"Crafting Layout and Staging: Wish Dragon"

Hello YouTube and thank you for joining me for another quick video breakdown.
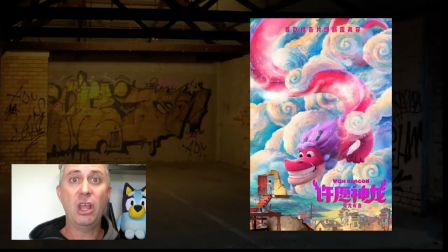0:05 Today we're going to be taking a look at Wish Dragon. If you haven't heard of this movie before I was actually pleasantly delighted to actually see it come out. So Wish Dragon is actually comes from the debut director Chris Applehorns.
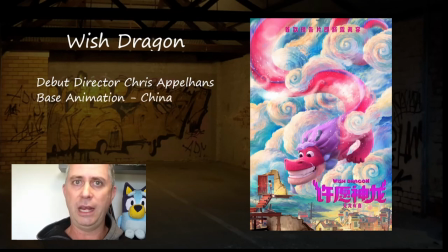0:19 So this movie was actually made by base animation in China for a Chinese audience that may have international appeal. So China's really been getting into some of this really interesting movie making thing so it's good to see that more of this stuff is getting exposed.
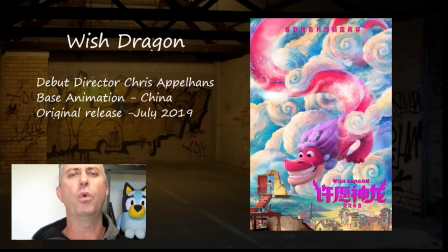0:36 The original release for this movie was way back in July 2019. The original release got pushed and then it got pushed again until eventually it came out in China in January 2021 and
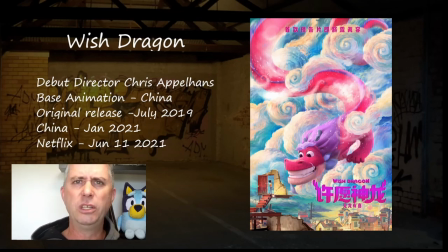0:51 it's come out for international release on Netflix through June 2021 which is why we can now talk about it and see it and check it out and go oh glorious.
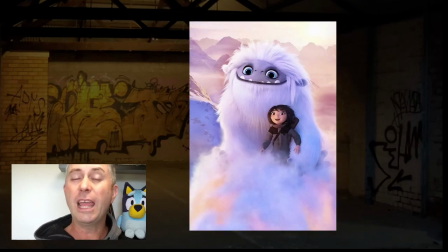1:00 Now I based my expectations on this movie out of Abominable and I absolutely I really enjoyed that so my expectations were fairly high. So I'm going to pull apart a few scenes and just dig into some of the camera work that was made this film really entertaining.
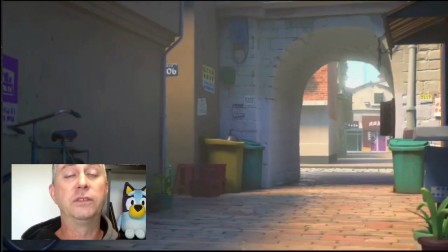1:16 Some things that I really liked about this was first off the lighting and the colours inside it.
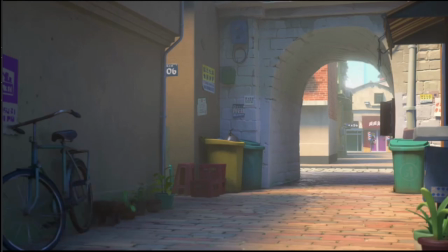1:21 It really does pop it has a really nice feel and mood to the whole movie this first part this first scene here i just love the way this is actually set up to be traveling negatively compared to anything that i've sort of expected before now i really love arches arches are really great
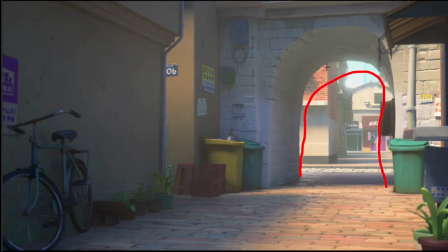1:36 in here and you can see that nice arch over on this third so it's given us something to kind of look at all our leading lines lead back to this little arrow down here this archway so you think oh yeah we've given our space for something to happen so when you actually do
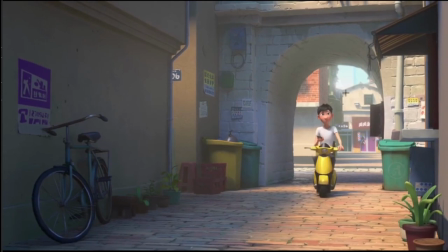1:55 go wrong you're expecting our main character to pop in which is what exactly what he does but what I really love is he's turned around and he's actually traveling in this sequence traveling right to left which is usually when you're going away from your adventure you're usually or your adventures finished traditionally in
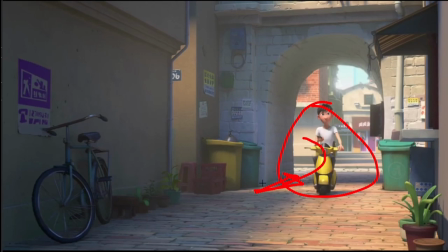2:15 traditional movement that is then where he's going he's done it and he's going home more forward than left and right but we've got all this space over on this side which is when you look at it it's we've got a few things on the wall you know we've got a bit of clutter
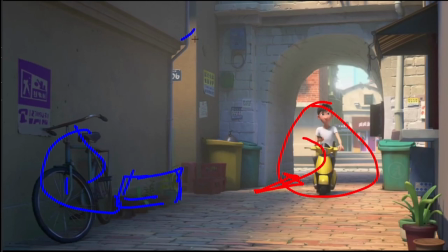2:29 which has been put in here little pots and pans and we've got a nice hint of light in here as well which is really cool to see but most of this wall is in shadow and the shadow is kind of really nice and soft and the lights over this side so he's heading
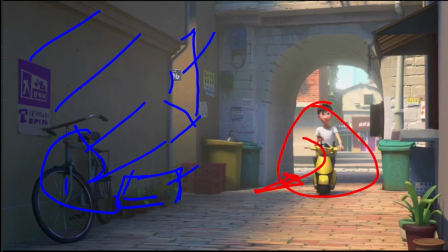2:45 towards a dark shady place which i which is really pretty and we soon turn around
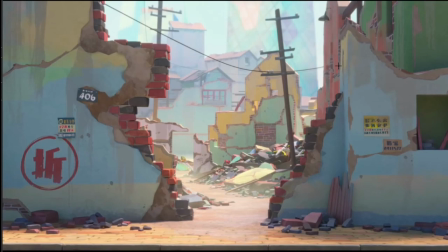2:50 and we've come into what i thought was really nice this big u framed out u in this this broken wall in the dead dead center what i really dig about this is not only is it dead center
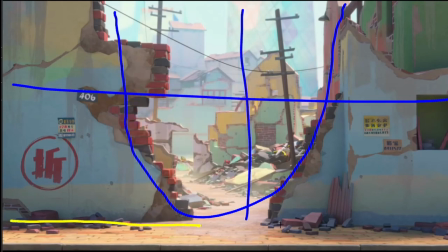3:06 then but we've also then got ourselves a really low horizon line So the horizon lines here, but then continuing that left to right to left motion We've also got the pathway which kind of lingers off left to right But we've ended up with the character being dead center and start in the shot
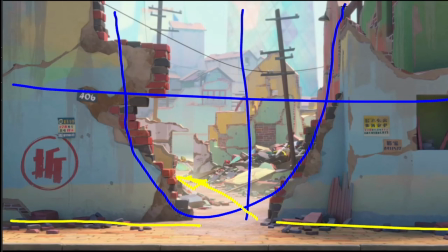3:23 before and we've come to this one Which is also dead center, but we've got this beautiful u-shape which frames up the whole shot, which is a really nice art to kind of go